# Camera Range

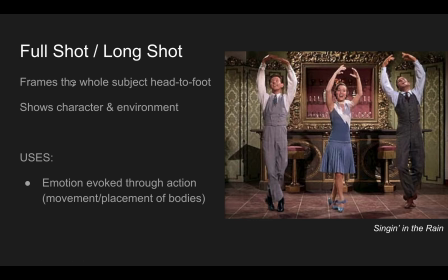[4:03]
And the reason why this shot comes up a lot in musicals and action films is this, when we see characters singing and dancing, we want to see their full bodies moving.
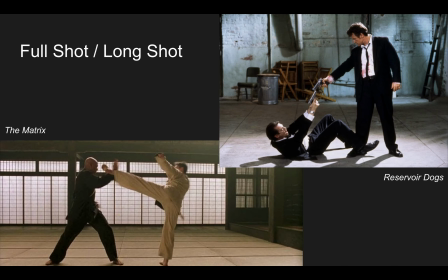[4:14]
Same way with action films. We want to see the action. The action. Sometimes you do see action films, or action scenes, I should say, that use close-ups. We'll look at some of these later on, but oftentimes we get the full shot or the long shot for this,
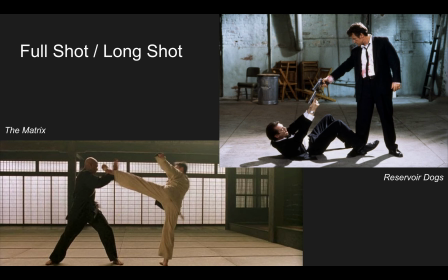[4:33]
so we can see that choreography, and kind of get the full effect of that choreography there.
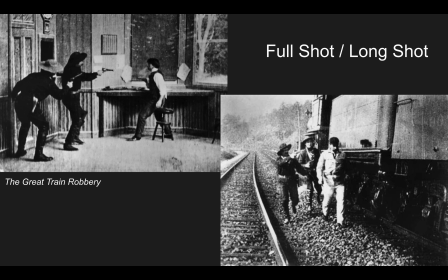[4:44]
Yesterday we watched a few scenes from this old 1903 film, The Great Train Robbery, and we talked about how each individual scene of that movie
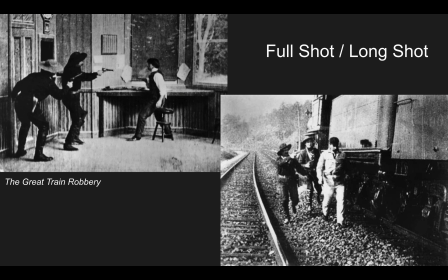[4:59]
was a single shot, and that's because, of course, the camera was too big to move, and it could barely even tilt left to right. It could barely even pan, and so it was almost just like watching a series of kind of theatrical performances on a stage,
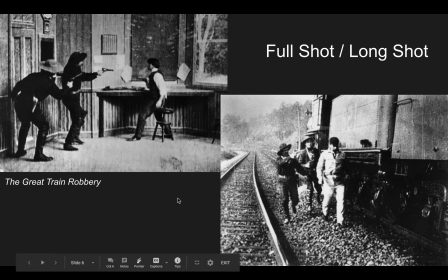[5:19]
captured by a camera. But another effect of that is that the camera couldn't move closer to the people. If they wanted to get a close up, the people would have to come to the camera. And so in early films like this, we don't get a lot of close ups. We get a lot of full shots.
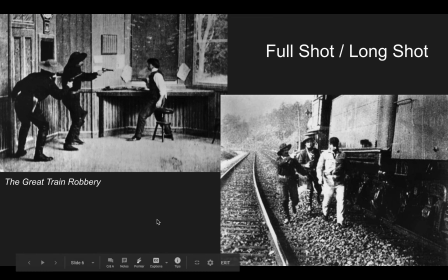[5:35]
And that's simply an effect of the size and clunkiness of the camera.
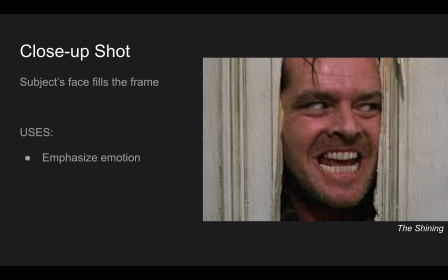[5:45]
Okay, I'm going to jump to a much, much closer shot, or a much shorter camera range here. And I want to talk about the close-up shot. And I want to talk about this now because I want to contrast it with the full shot.
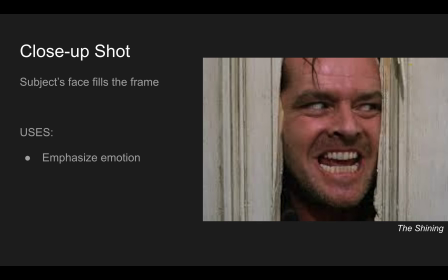[6:01]
So close-up shots are when the human subject's face fills the frame. Okay, we see their full face. Maybe the hair is cut off, maybe not. But forehead to chin, we get the character's full face in that shot.
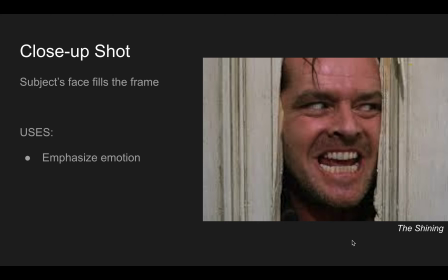[6:19]
And I think the main use of the close-up shot, I think the reason why cinematographers use this, camera people use this, is to show the character's emotion.
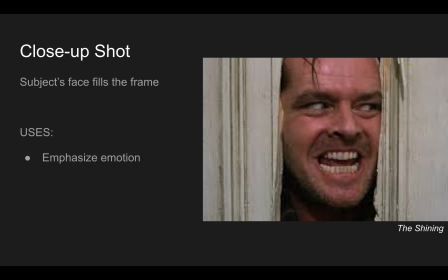[6:33]
When we look at camera movement, we're going to take a look at what's called the push-in shot, where the camera maybe starts back at like a medium or medium long shot, and then moves in,
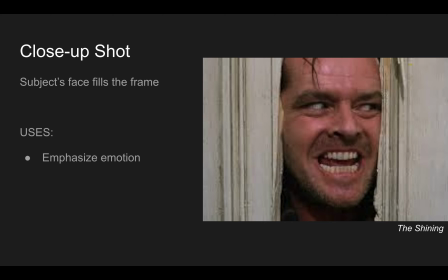[6:46]
literally pushes into the face of the subject. And when it does that, it actually brings the audience, brings us, the viewer, kind of closer to that person and to their emotional experience. And so the close-up shot is vital for
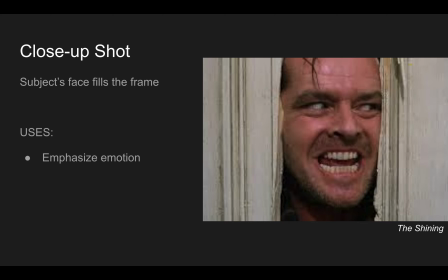[7:06]
conveying like an emotional reaction, or for emphasizing the emotion of the scene. Here's a famous "Here's Johnny" scene from The Shining,
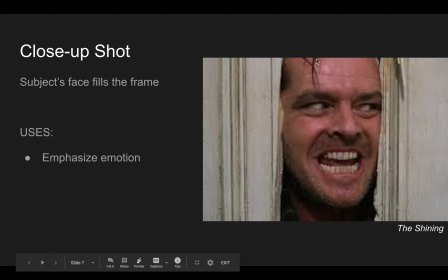[7:19]
and Jack Nicholson's character's face peeking through the doorway that he's just smashed in with an axe. We see the crazed look on his face, and so we get his emotion, but we can also understand the emotional reaction of his wife in the very next shot.
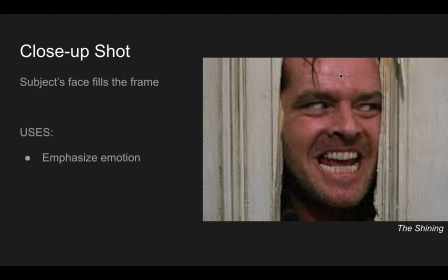[7:38]
And we probably wouldn't have that same kind of feeling of fear and terror if this was shot from, say, a long shot, if we saw the entire door. Here's a couple more examples of the close-up shot.
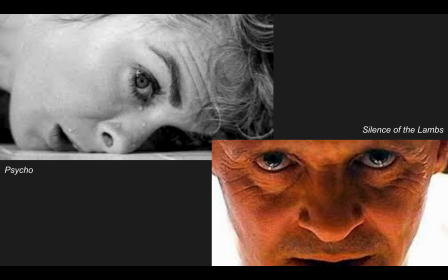[7:57]
I mean, we could spend all day looking at examples of close-ups and talking about them, but I'm not going to belabor it because you kind of get the idea.
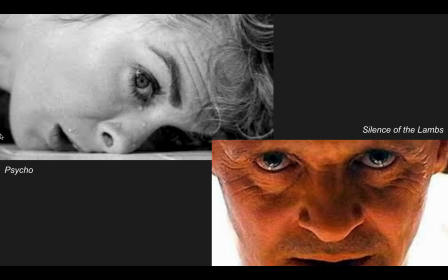[8:05]
Here in Psycho, we see in the face of the dying character of Marion Crane, we see their kind of final look of fear, almost kind of draining out of her as she dies. Spoiler, sorry, you haven't seen it yet. You probably know, though.
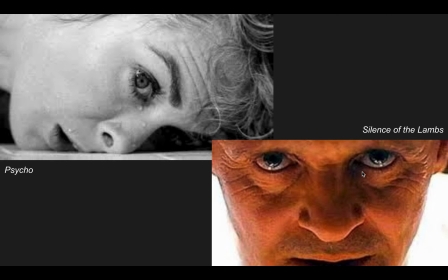[8:24]
Of course, here Hannibal Lecter's almost terrifyingly vacant expression here in the eyes. I mean, the eyes, the mouth. He's not smiling. He's not frowning. He doesn't look angry.
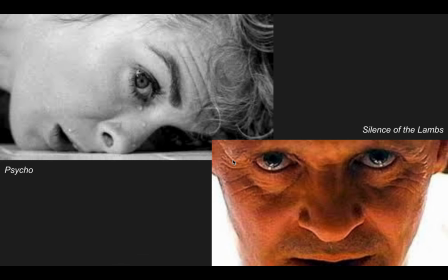[8:36]
But there's this is the look of somebody who has absolutely zero empathy. This is a psychotic killer, with basically who's basically morally bankrupt. And Anthony Hopkins, who portrays this character, does such a great job of
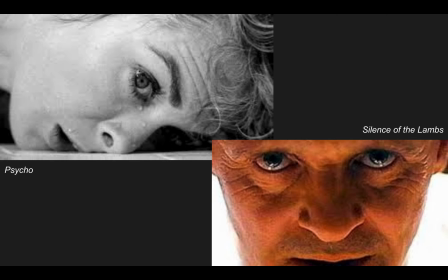[8:56]
rendering that through his facial expressions, and the close-up shot is, I think, just necessary for helping the audience to feel that and to really be afraid of his character.
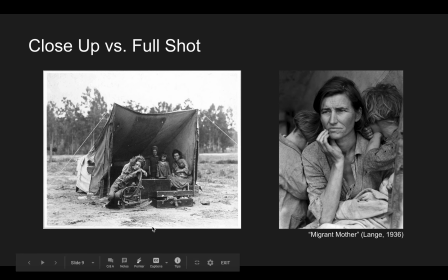[9:08]
All right, back to this. This is probably the last time that we'll talk about this, but again, you can see here how the close-up shot and the full shot produce very different effects. Over here on the left, we might say that this is a full shot, maybe a little bit further than a typical full shot,
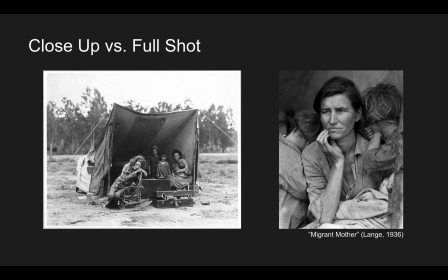[9:25]
but we get our human subjects from top to bottom fully within the frame, and then some. But again, we can barely see their faces, let alone make out facial expressions. And the purpose of this kind of photograph isn't to bring us closer, more intimate,
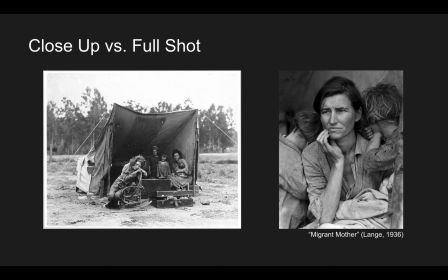[9:44]
in more intimate connection with the people and their emotional experiences. This shot, I would say, maybe does a great job of conveying their economic situation, their poverty. But over here on the right, the camera gets closer, it pushes in, if you will,
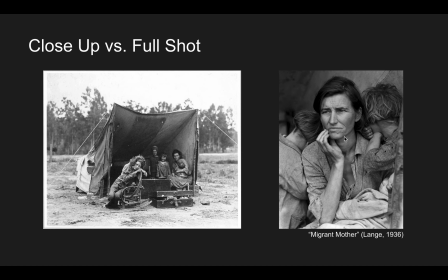[10:03]
to the face of the mother, and now we can connect with her on a very one-on-one kind of emotional level. We can see the wrinkles in her brow as she's staring off into into almost maybe to the horizon,
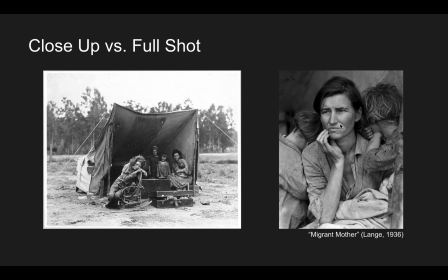[10:20]
hoping or worrying or whatever it may be. But if the photographer or the cinematographer wants us to experience or to understand or identify with the character's emotions, they're going to want to use a close-up and not a full shot. Okay, next one, medium long shot, also sometimes called the cowboy shot.
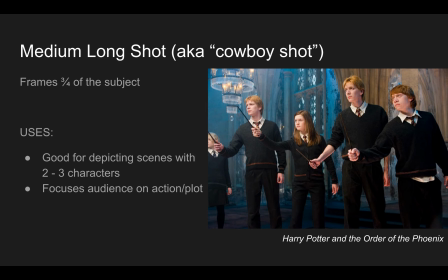[10:47]
We'll talk about why in just a minute. This is so if we're starting from a long shot and we're moving closer, we get the medium long shot next. This is where the character is framed.
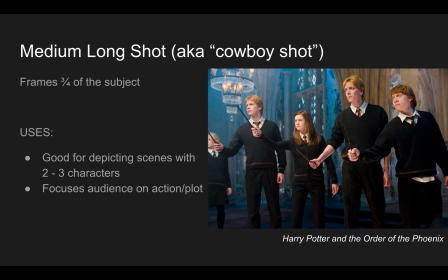[11:00]
Kind of only 75% of the character is framed, usually from the shin or the knees or the thighs up. This is also often used in action scenes,
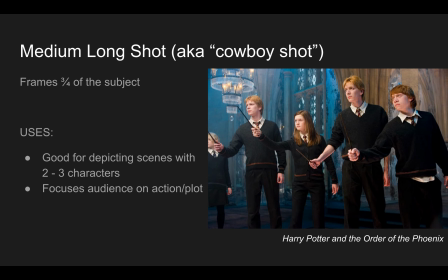[11:15]
if we have scenes involving, say, conversations or interactions with 2 or 3, or in this case 4.5 characters. This is a good shot to use as well. Again, it's a functional shot.
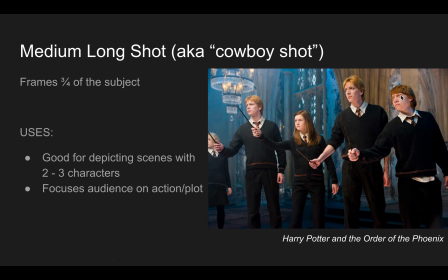[11:29]
We're not really focused on the emotions of the characters because we're not really focused on individuals. We're focused on several people involved in, say, a conversation or plot. So if you're just trying to convey plot, kind of move the story forward, medium long shots would work.
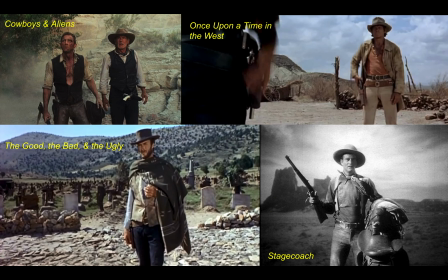[11:48]
So here's why we call this sometimes the cowboy shot. This is you see this shot in all types of Western films, from the classic Stagecoach to the more modern Cowboys and Aliens.
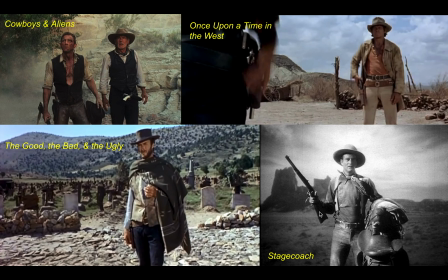[12:06]
I haven't really done a lot of research on this, so I'm not sure why this is so well liked by Western filmmakers.